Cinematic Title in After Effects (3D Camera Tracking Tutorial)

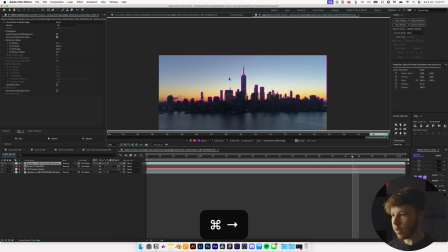And let's go and see the results that we're getting here. And it's having a bit of trouble with some of the smoke and stuff like that, which isn't too big of a deal because it's going to be a pretty short scene.
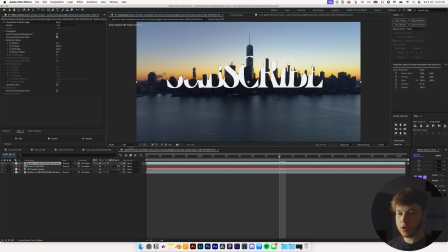That looks sweet. Go back into our composition and then invert the foreground and background.
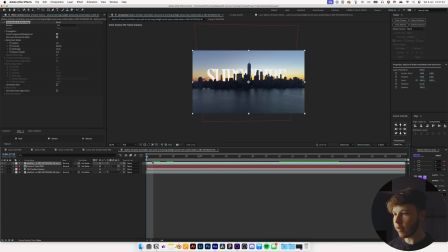And just like that, we have a little bit of the text in the background. Looks super sweet.
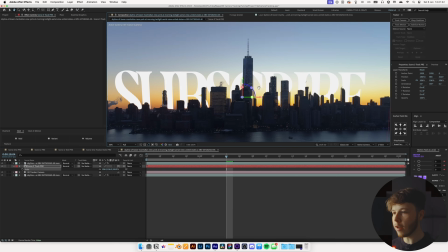Scale it up maybe a little bit and maybe move it up just a tiniest bit so it's a little bit more legible.
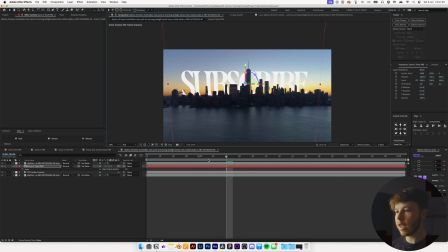Move that up there, just like that, kind of like in the distance. That looks so sweet. Now that we have all 3 of the sequences set up, we can drag them into a final composition where we can put them all together and add just a little bit of that sauce. So let's hit Command N to make a new composition.
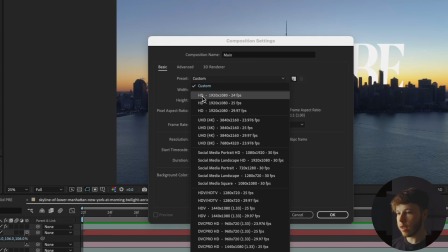And then we will just name this main, and I will change it to a 1080 composition and change it to 23.976 frames per second.
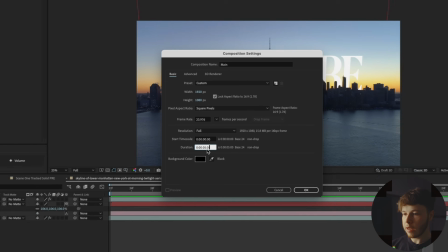And let's just set it to something like 5 seconds because we want it to be pretty short and sweet, and hit OK.
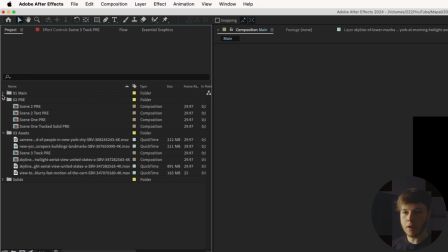Now we can go back into this folder and drag that into our main, open that up so we can see it, and everything else we will drag into the pre-comps.
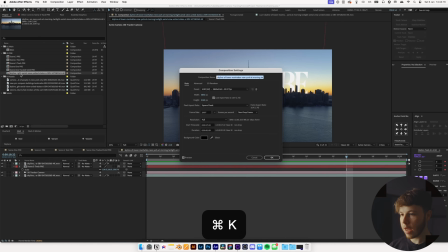This one, open it, hit Command K and name this scene 3 pre.
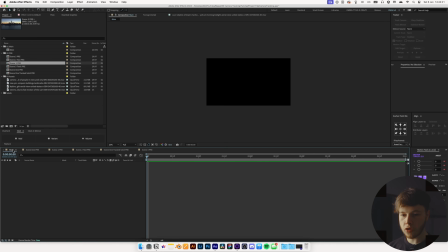And then we can go and drag this one. Let's drag it to the very beginning and just close all of these ones.
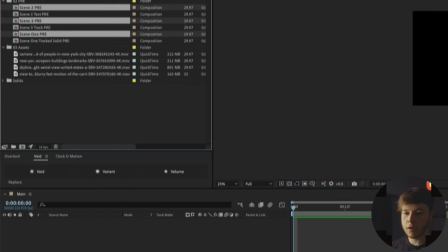And we will take scene 2, scene 3, and scene 1, drag them into a composition, scale them all down.
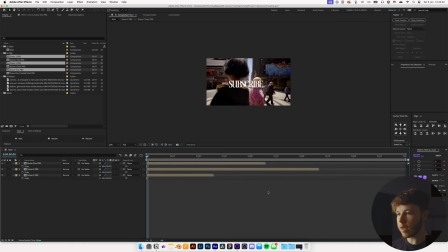Since all of these are 1080p compositions, we'll just scale them down like that. And let's play around with this just a little bit.
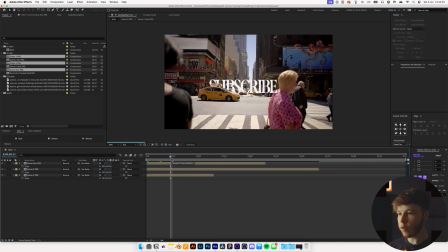So this first one, we want it to be pretty brief. We want it to start right about a starter right here.
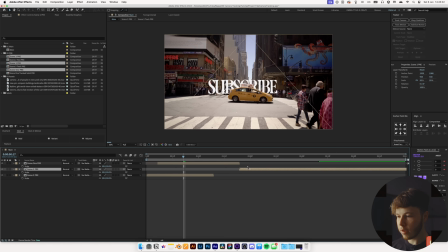So we're just gonna trim that, and I'm gonna move it up here. And then the second one, let's drag that forward, and we will have just a little bit of this come in.
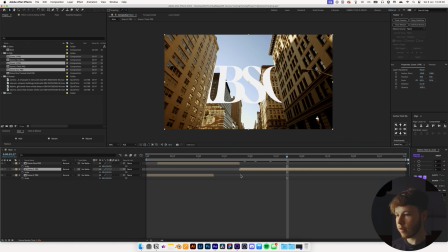Let's maybe right here is pretty good. Drag that in, and then in the end we want this, and we'll just trim this layer so that just one after the other.
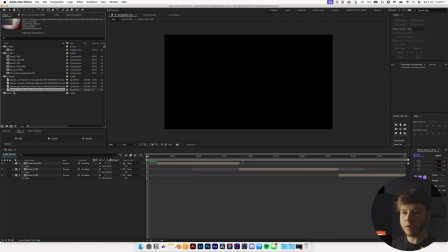But we do have a little bit of spot here in the beginning, and for that I have a very special little intro sequence that I want in, and I'm going to scale that down,
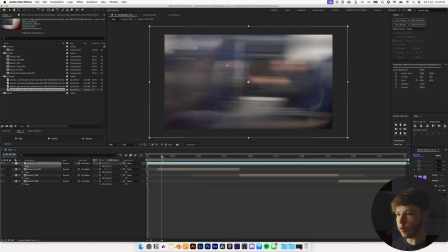and I just want it to be super quick. And we will just find a spot that looks pretty good, maybe right here.
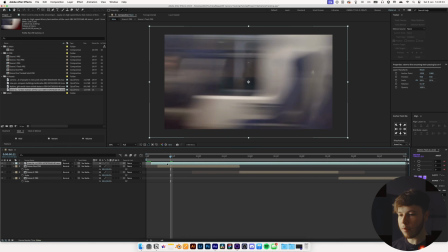So I'll split that, Shift Command D, delete that, move that up, and then we will trim it.
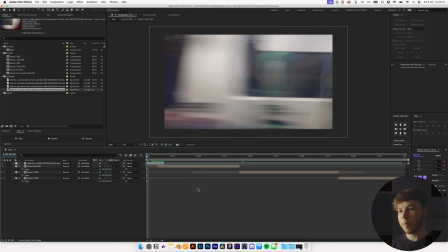Let's do right about here. So now we just have a little bit of a fast-paced motion to get into the sequence, and then it slows down.
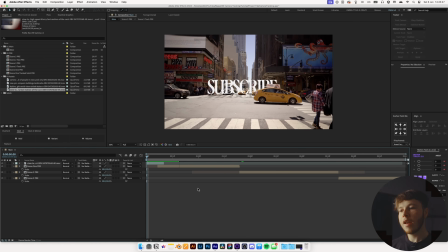Just a little bit of a change of pace and a nice way to transition into it, I think. Just adds a little bit of that visual interest, which is super important in sequences like this. First of all, I want all of this to be black and white, so I'm gonna add an adjustment layer,
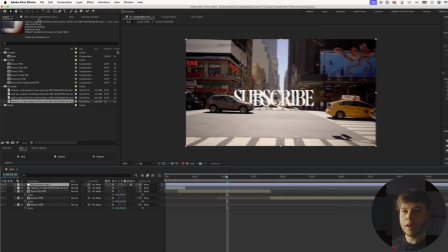and then we are gonna add a hue and saturation, and very simply just drag the saturation all the way down.
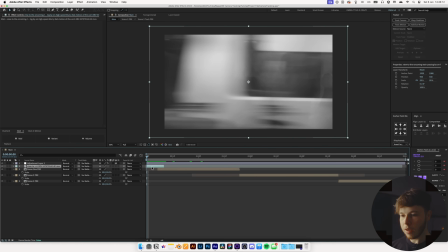And now we will go in and add a little bit of individual color grade to each of these. So if you select the layer and then use, in this case, I'm using FX Console, which is free, and then I'm gonna add Lumetri color, and that's just gonna allow me to play around with the contrast a little bit,
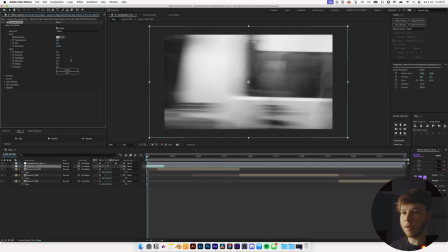get something that looks a little bit nicer, maybe drag the highlights up a little bit, and drag the shadows down a little bit to get a little bit of a punchier look.
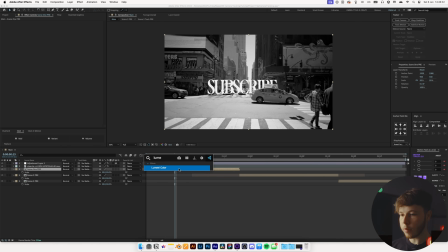And go forward to the second scene, add another Lumetri color, and again, go into the basic corrections, play around with the exposure and the contrast a little bit to get something that looks pretty sweet.
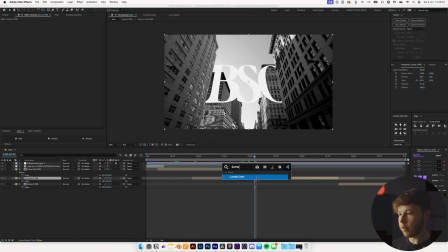Then move forward to the next scene, another Lumetri color, and let's increase the contrast of this one a little bit,
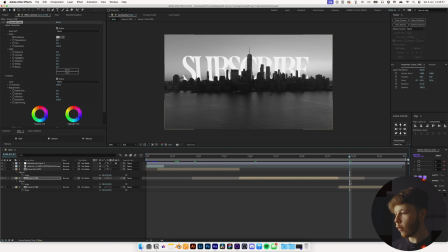boost that up just a little bit, go forward to the last scene and another one. And I think I want to make the sky just a little bit brighter if I can. Increase the contrast, increase the highlights a little bit.
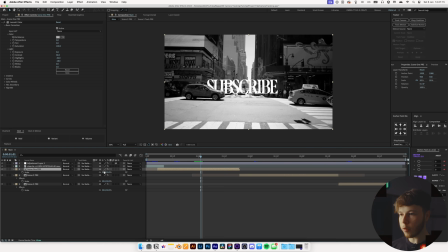I want to take this one, let's scale it up a little bit and get the framing a little bit more interesting.
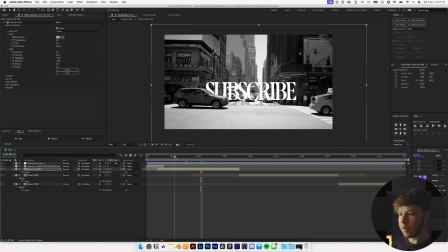Let's place that right about here so we get that a little bit, boom.
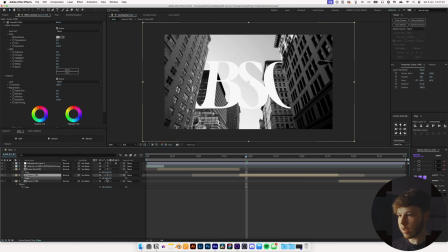And the second one, also scale this one ever so slightly, just up a little bit, maybe place it a little bit higher like that.
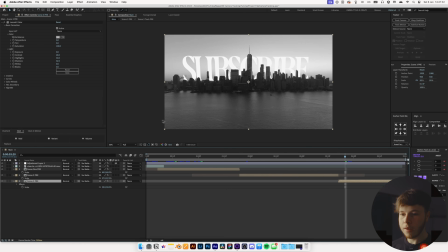Go forward to the last scene and scale that up also ever so slightly and drag that down so should we get a little bit more sky.
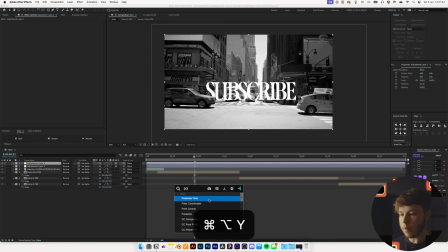And then I'm gonna add another adjustment layer and add posterize time to it and set that to 12. And then we are gonna add another adjustment layer and add a transform effect to it. And I'm gonna take that and place it below the adjustment layer.
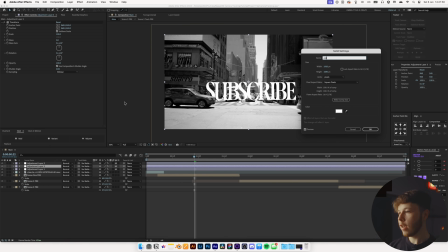If you don't want to get confused, Shift Command Y to open the solid settings and rename them to, this one will be shake, and this one will be posterize time, and this one is CC,
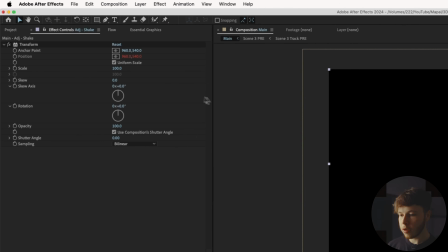color correction. And in the shake, you want to alt click the position and then like, let's add a posterize time, set that to 12, and then a wiggle.
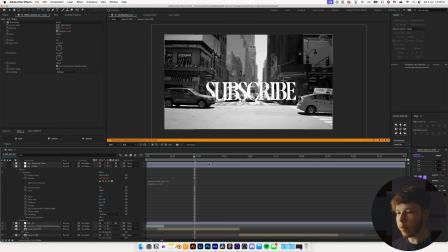Let's do 1,10. We're just gonna give us just a little bit of camera shake, and you of course want to make sure you actually use a comma and not a period.
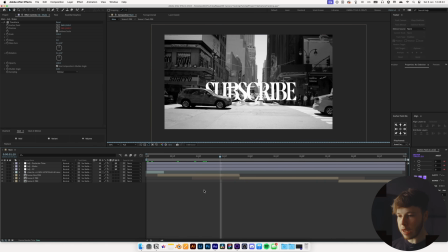Very important. And that gives us just a tiny bit of camera shake. And then we are gonna add a solid, so Command Y. We're gonna name this green.
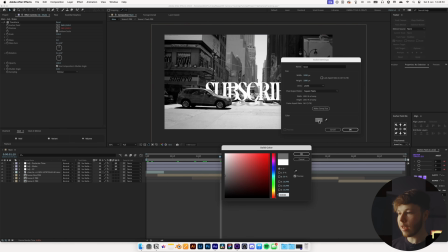This is very important because this will really bring it all together, make it middle gray, so 80, 80, 80 for the hex code.
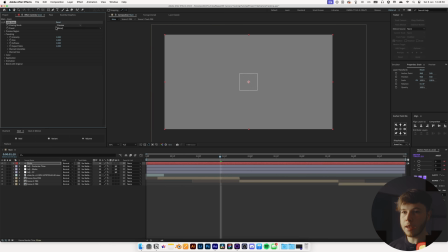And then we will add green and change it to final output, and then pick whichever preset you like.
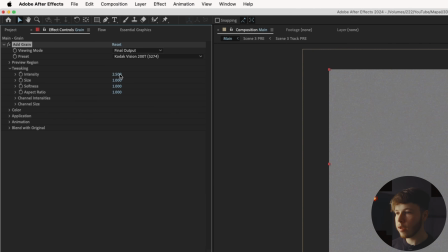We're just gonna pick, let's do codec vision. And then I want the intensity to be pretty high, not that high, maybe something like 2, and then increase the size a good bit to something like maybe 1.3, might be a little bit more fitting.
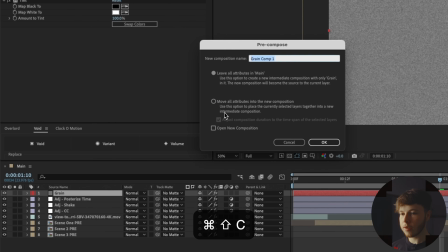And then add a tint to make it black and white. And then we will pre-compose this and move all attributes into new composition and just name this grain pre,
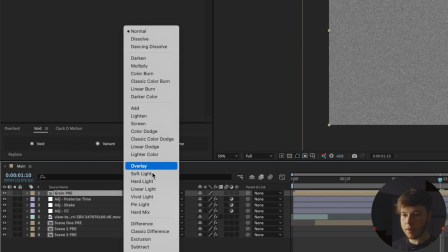and change the blending mode to overlay, and then drag that below the posterize time.
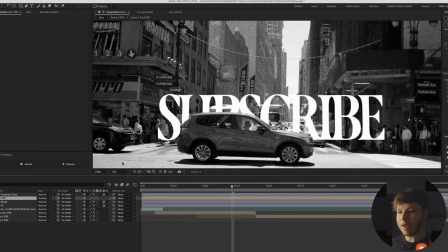And I want it to be pretty grainy. I maybe even want it to be a little bit more grainy than this.
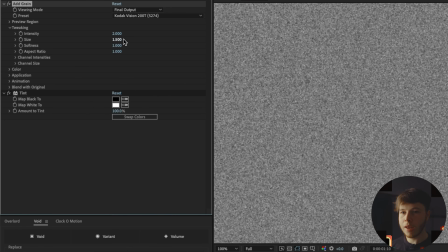So if I go in and maybe just increase the size a little bit to something like 1.5 and the softness to something like 1.2 and see what that looks like.
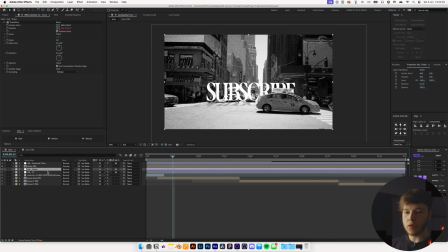I think I like that a lot better. And now we of course want to make sure in the shake that we increase the scale to something like 101. And then in the color correction, you can hit Shift Command Y and lock aspect ratio, and then increase it just a little bit just to make sure that we don't get any spills on the edges. That's just gonna look a little bit cleaner.
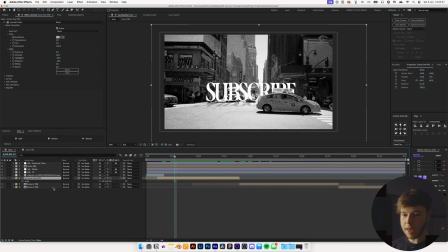And then maybe add a little bit of movement to some of these. So maybe hit S and P to bring up this composition, keyframe those, put it, let's do right about here, and move forward, and then scale it up a little bit.
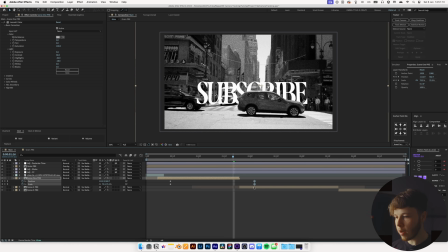Maybe move it around just a tiny bit, spread them out just a little bit so we just get a little bit of movement going into that. And you can select these and hit F9 to ease the keyframes. And then we want to carry the momentum into this one a little bit since it is zoomed in.
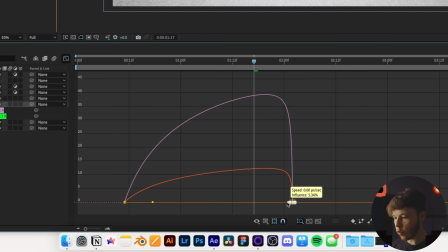So if we open these up, we will take these last points and just drag them towards the end. Drag these out like that.
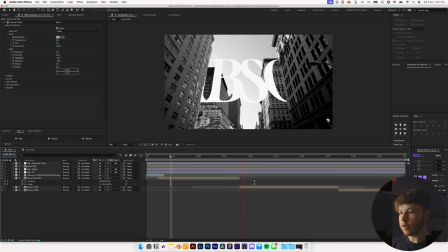Play that back so we can see it a little bit better. Get it zoomed in just a little bit, just kind of drags it right at the end. And we can even move these closer in so it just becomes a little bit more impactful. And if you want, enable motion blur, which is just a nice little movement into that.
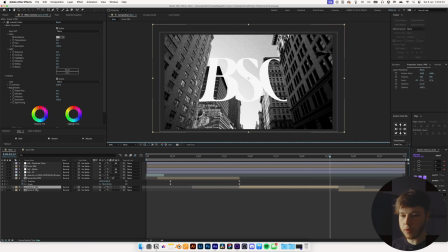What we could do maybe is if we go into scene 2 and let's open up this,
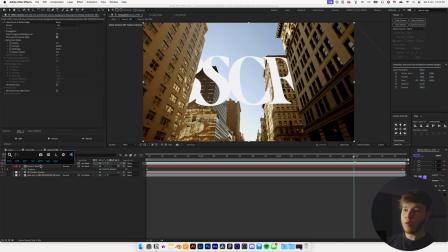and then on our foreground add a drop shadow
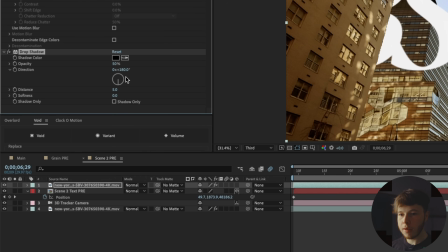and set it to 180 and distance to 0, and then increase the softness a little bit.
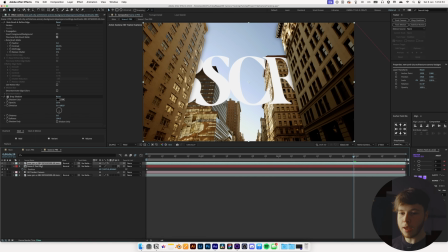We could maybe add just a little bit of shadow to our text and then duplicate that and do shadow only, and then track that to our text. So add that, just like that. And now we should have just a little bit of shadow on that without it going on the everything else.
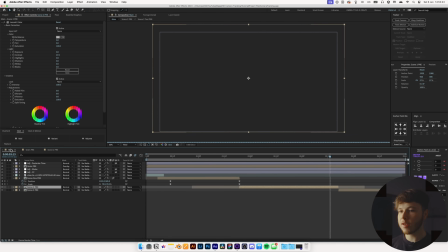And just like that, we have just a little bit of shadow on the text, which is just gonna immerse it a little bit more into the actual scene and just feel like it's actually there. And that is by far the most important step of all of this, is using the 3D camera tracking to make it feel like it's actually in the scene.
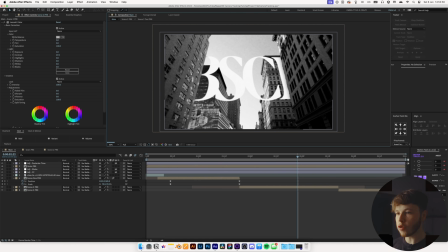And that's where something like the drop shadow really helps as well, to sell that it is actually behind the building as well.
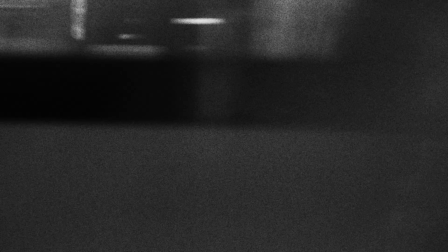And you can do that with the other scenes as well. But that is pretty much it for this tutorial.
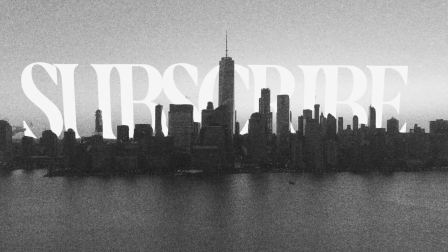Just a super simple technique taken to a whole different level by adding just a little bit more stylization and making it look just a little bit more saucy. Hopefully you enjoyed watching this video. Hopefully you learned something new and maybe inspired you to use this technique in some of your work. Definitely a beautiful way to just up the level just a little bit, which you can never go wrong with that. And then of course, black and white is always very, very sexy. But thank you for watching, and I'll see you again next week. Peace out.